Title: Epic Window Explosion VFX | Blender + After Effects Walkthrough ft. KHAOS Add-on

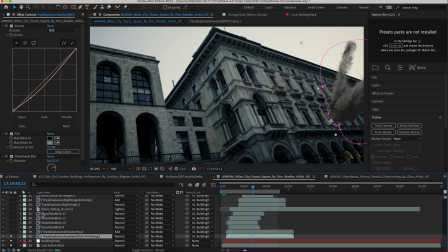So I'll just go ahead and turn them on here.
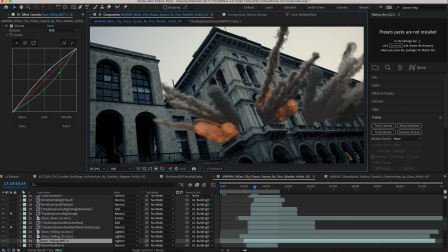And you'll notice that the black levels of these explosions aren't matching entirely, but that's because I'm matching the element with all the other elements added on top of it. So I've just utilized some effects to blend them into the final shot as well. But I'll go ahead and turn off some of those really quick. You can see our window blast right here.
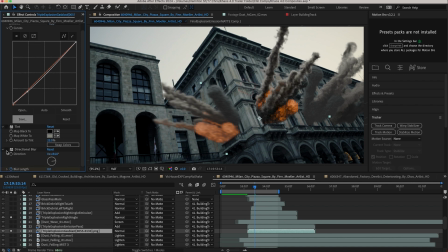If I turn off our curves effect that I've added, as well as our tint and directional blur effect, here we have our basic render, again at half resolution here. But you can see I've added to each of these explosions a curves effect to lift the shadows to match those black levels a bit more.
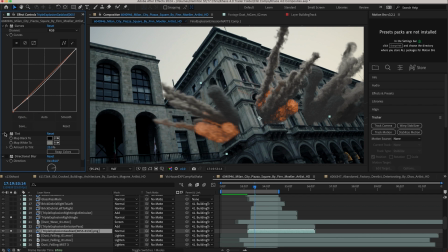Then I've also added a tint effect, and I found that tinting the explosion, specifically the white values, toward the color of the background of your plate helps to integrate that explosion to the live action shot a bit better, because it's almost as if the light bounce from the live action shot is interacting with that explosion.
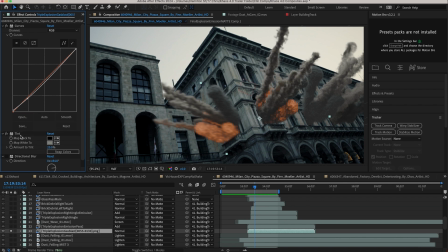So you can see if I bring this all the way up what it's doing, but just a little before and after there. So I think tint is one of the best effects you can use to integrate your explosions into your scene. Then I've also added some directional blur keyframe to increase at the moment of the explosion. So you can see here when I turn that on, it's actually at 0 right now because that's the end of its burst.
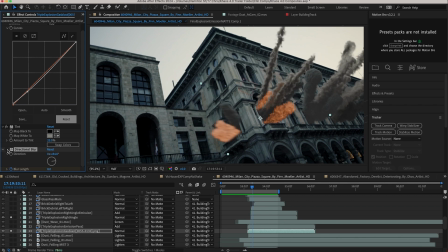But if we go around here, you can see it a bit more. So just adding a little bit more of a violent feel to the blast.
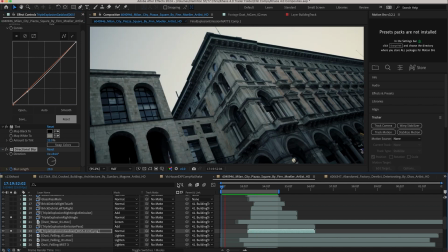So here we have our color corrected gasoline elements that we've added to our scene.
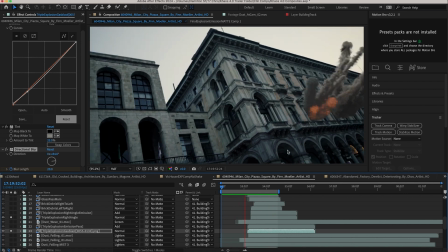And again, I know the black levels are off, but we're just matching those to the final shot with all the other elements added.
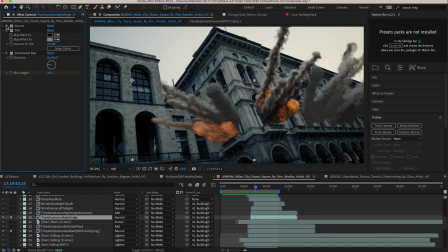Matter of fact, I'll just turn them off here for a second, just so you guys can get the right idea. So now we can see the explosions without those effects added.
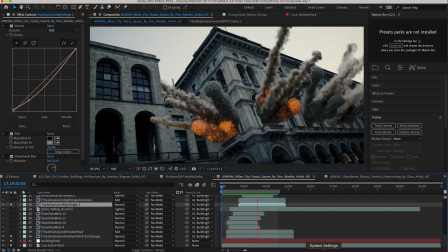They look like this. Actually, by themselves here, just on top of the plate, they look much better without those effects. But once we integrate everything, we're gonna need that color correction. So we'll go ahead and turn these back on here. So we've just lifted those shadows a bit with the curves effect, brought the explosion into the plate a bit better with the tint,
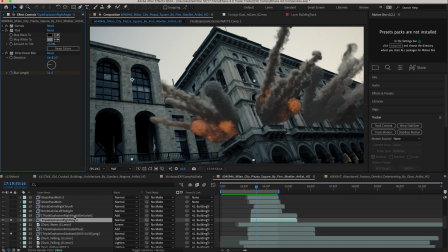and then added some blur with the directional blur effect to get this look here. Now the next thing that I overlaid on top of each explosion was its corresponding emission pass.
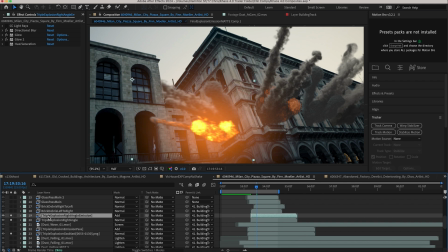So as you can see here, if I turn these on, you'll notice that we get the glow on the flames, and that's because I'm taking the emission pass, I'm adding some glow as well as some directional blur to it.
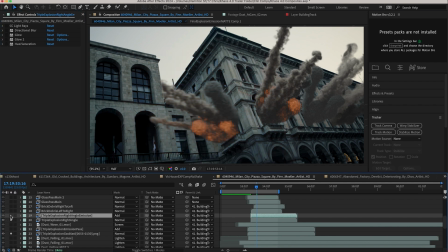So you can see if I turn that off, we'll get the emission pass by itself. That is just adding the brightness to the flames.
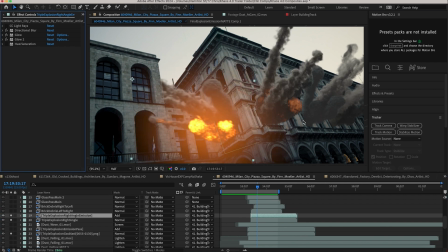So I've done that to each explosion here.
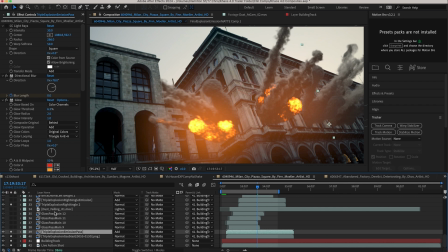Just overlaid that on top of each explosion in our scene. and that's also adding our glow on top of everything as well. And I've added 2 different glow effects to these emission passes because we want to add an isolated glow on the brightest parts of the fire, and then we want to add a general glow to kind of light up the environment around the explosion as well.
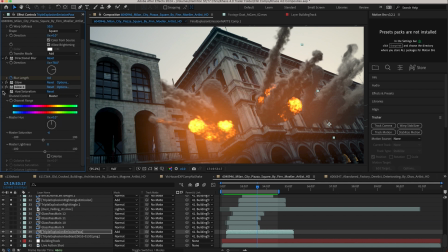So we have 2 different glows at different radiuses to integrate our explosion into the scene, and this is what our emission pass looks like without the actual explosion behind it.
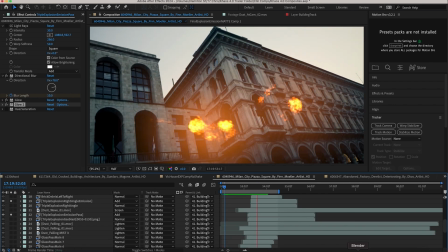You can see our emission pass by itself, again with those effects added.
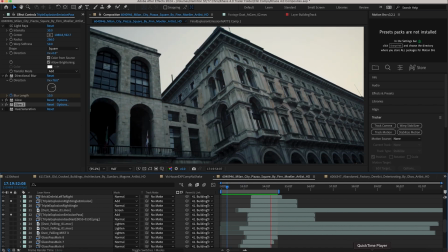And by isolating this pass, we can have a lot more individual control over the fire in the scene.
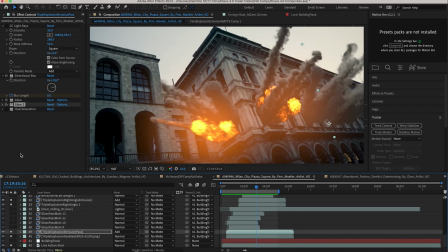Alright, so after adding the beauty passes of our explosions, as well as the corresponding emission pass, it was then time to layer the debris field elements on top of everything. So the first thing I layered was our glass debris field. So as you can see here, I have a variety of duplicated glass debris fields.
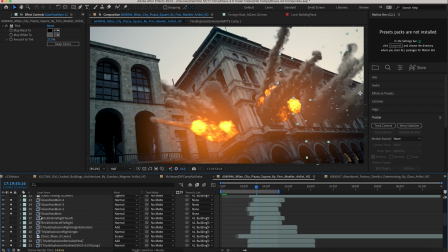I'll go ahead and just turn them on here really quickly. You can see I've actually utilized multiple versions of the glass debris field here.
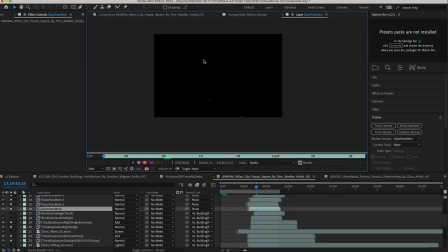And I'm actually just using one specific render of glass, and I'm just duplicating it and kind of having it blast out from different directions because I found that the original render wasn't quite enough to get the amount of particles that I wanted.
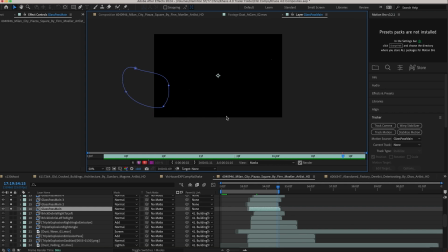I could have just gone back into Blender and rendered out more glass particles, but rather than doing that, I just duplicated it many times and then layered them onto different parts of the explosion,
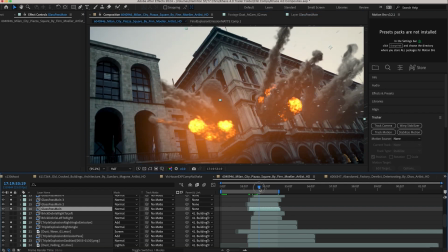using masks to tell Blender where to have the glass show up.
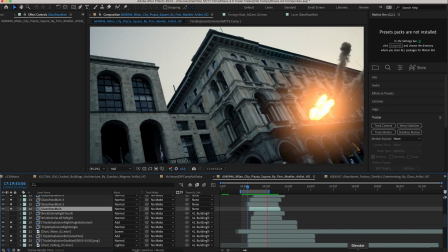So as you can see here on the right side, we have our glass debris fields now being blasted out, which look quite nice.
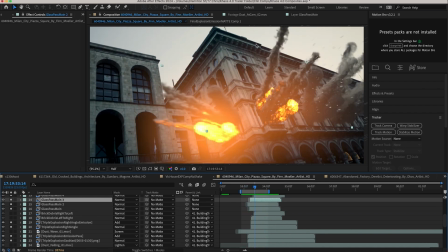And I've rendered these glass particles out with a little bit of motion blur, so I didn't add any effects to these glass particles.
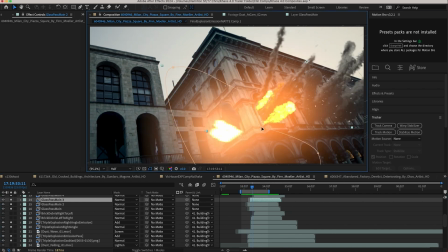I did have some masks to tell After Effects where to not show a certain rendered element, so I did do a little bit of masking on a few of these glass elements.
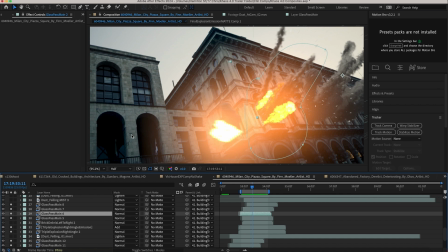And again, I feathered these masks to make sure that a specific element was integrated into its part of the explosion.
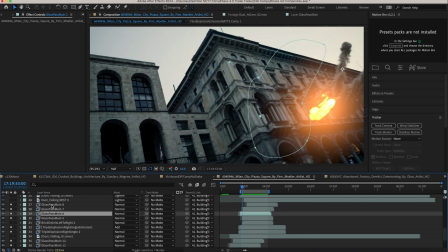So that's what I've done there. The next thing that I did was add our concrete brick debris field.
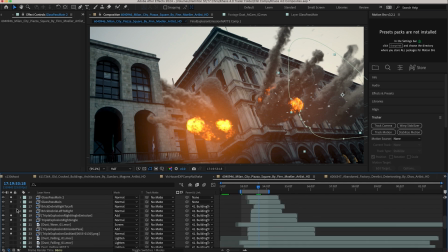So as you can see here, I'll just turn our brick debris fields on. I think this really helps to sell the effect. So you can see specifically this guy right here is helping to integrate our right window here.
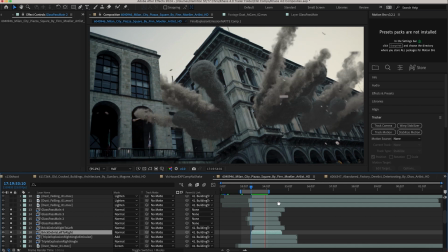I really think this guy's doing a good job creating the impact of the explosion, just kind of blasting out of the window here. And I've added a variety of different color correction effects on top of the brick debris fields here. The main one being the curves effect because it was a little bit too bright. And then finally some hue and saturation here to bring in the colors a bit more.
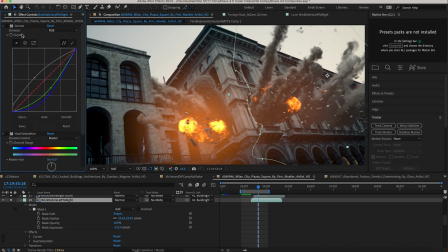So you can see our bricks are a little bit too dark here. So I actually brought up the general levels here with an RGB curves. And then I brought down the green and blue levels since those colors were a little bit too saturated. So I just brought down the green and blue curves here. Then I've also gone and added a hue and saturation effect to just bring down the general saturation of our bricks here.
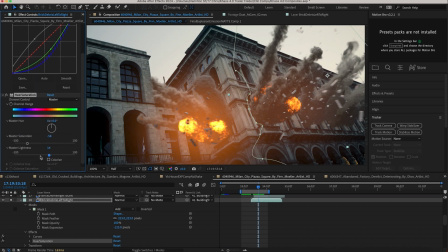And then also just increase the relative lightness. And by increasing this master lightness, you're also lifting the shadows a bit, which again, since there would be bounce from the surrounding environment, kind of helps to integrate them into the shot even further. So you can see kind of before and after with the hue and saturation effect here, what that's going to do.
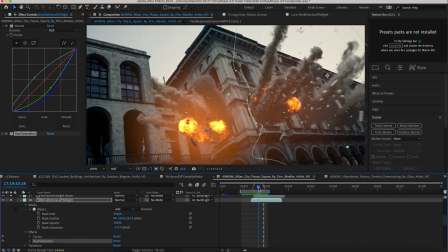And I really think these bricks help to integrate our explosion into the shot. Once I added and did a little bit of masking work on our bricks debris field,
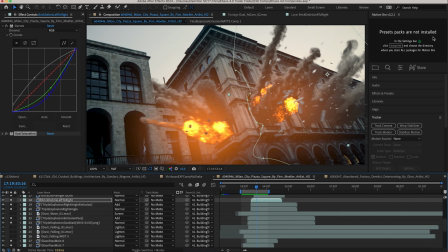it was time to add some final real life dust elements into our scene to integrate the CG into the live action plate a bit more. As I mentioned earlier in this video, it's important to have a variety of different colors of smoke and debris to make everything feel a little bit more organic.
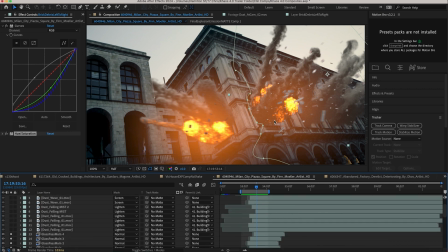So that's what adding these final layers of dust and debris help to do. So you can see all these different elements right here. I have some dust falling elements, which I've added into the scene, as well as some dust waves, which are a little bit bigger.
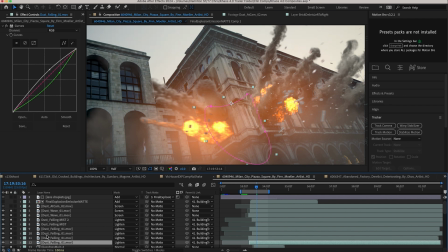So I've added some on the top here as well as on the bottom. I'll go ahead and turn on all these.
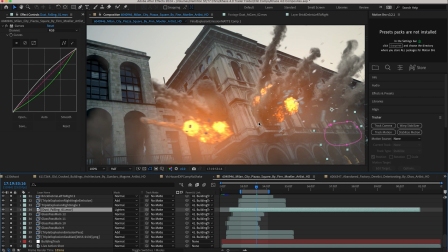You can see I've actually added some kind of dust falling elements by the windows just after the explosion occurs, and even some up here.
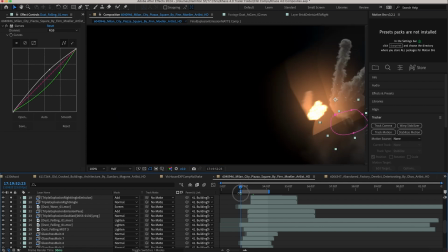So you can see if I kind of turn off our actual plate,
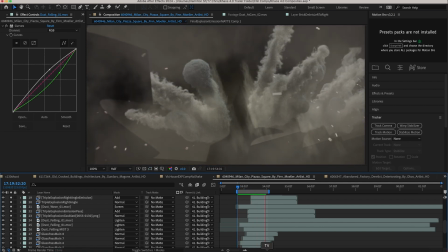all the other dust elements that I've added to help integrate the CG explosion into the shot a bit better.
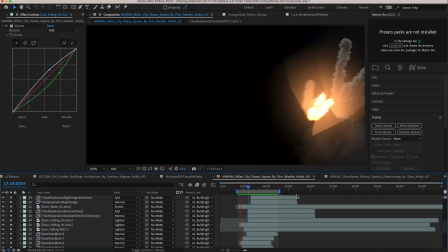You can see the kind of the dust falling from the windows, and then of course the dust shockwave elements as well. So this is helping just to integrate that CG into the live action further, because these are actual live action elements.
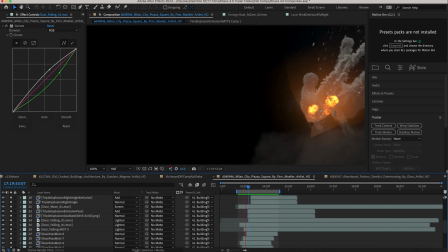And again, by having that varying color in the actual smoke and fire, it's just going to help to add a little bit more realism to the shot.
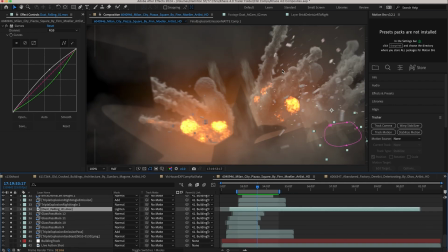And one of the things I try to do here when I'm compositing a shot is actually start at a large scale level of detail and then work into the smaller scale detail. So for example, I'm starting out with the biggest elements like the explosions, then I'm adding the debris particles to help integrate that explosion,
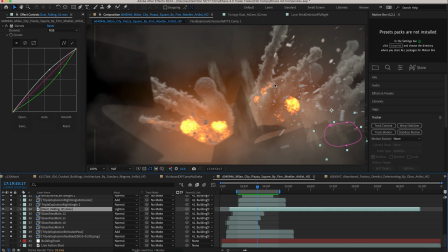and then finally I'm adding the finer dust elements as the last step of small scale detail to help really sell the impact of the explosion.
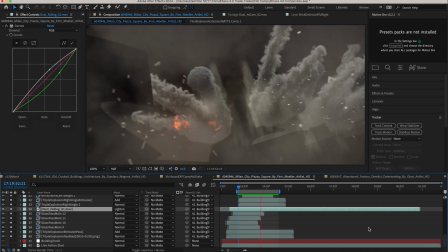I think that's a great way to think about things, is just kind of start at the large scale and get down to the details. And that's what I kind of do when I'm sketching out a scene and compositing a shot together. And here you can see the shot with the dust elements.
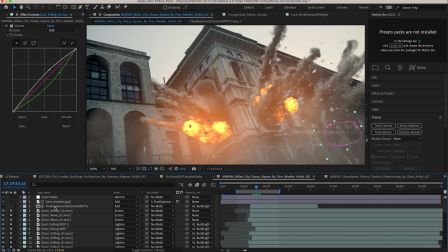And finally, as the last step to integrate this shot into the scene, I've added some lens droplets on top of everything. And you can see it is just isolated right by the explosion. And that's because I'm actually using an explosion as the lumimat to drive our lens droplets.
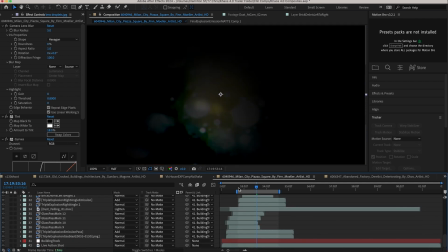So you can see if I just turn these off for a second, what I'm actually using to drive our
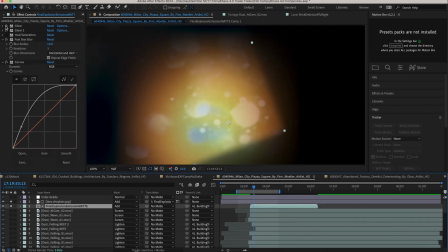lens droplets is our explosion, but with all these different effects added to it.
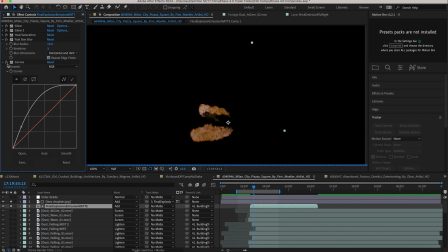So I'm adding a bunch of effects to it to make it much brighter.
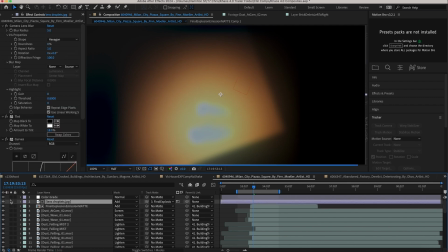And then I'm using this brightness data via a lumimat on these lens droplets to drive where the lens droplets show up.
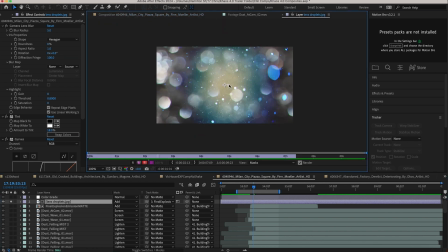So you can see this lens droplet element by itself, it looks like this, but then within the composite,
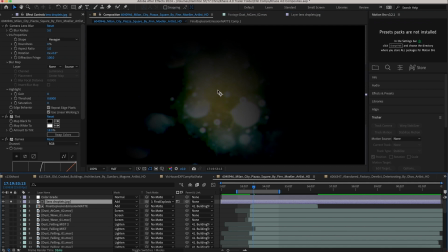we get something like this because it's only showing up where the bright spots of this explosion are telling it to.
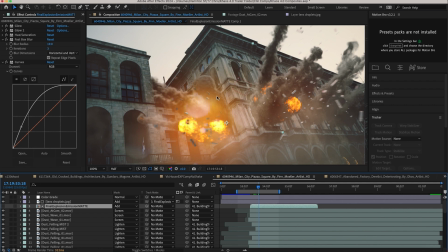So that was the cherry on top for this explosion.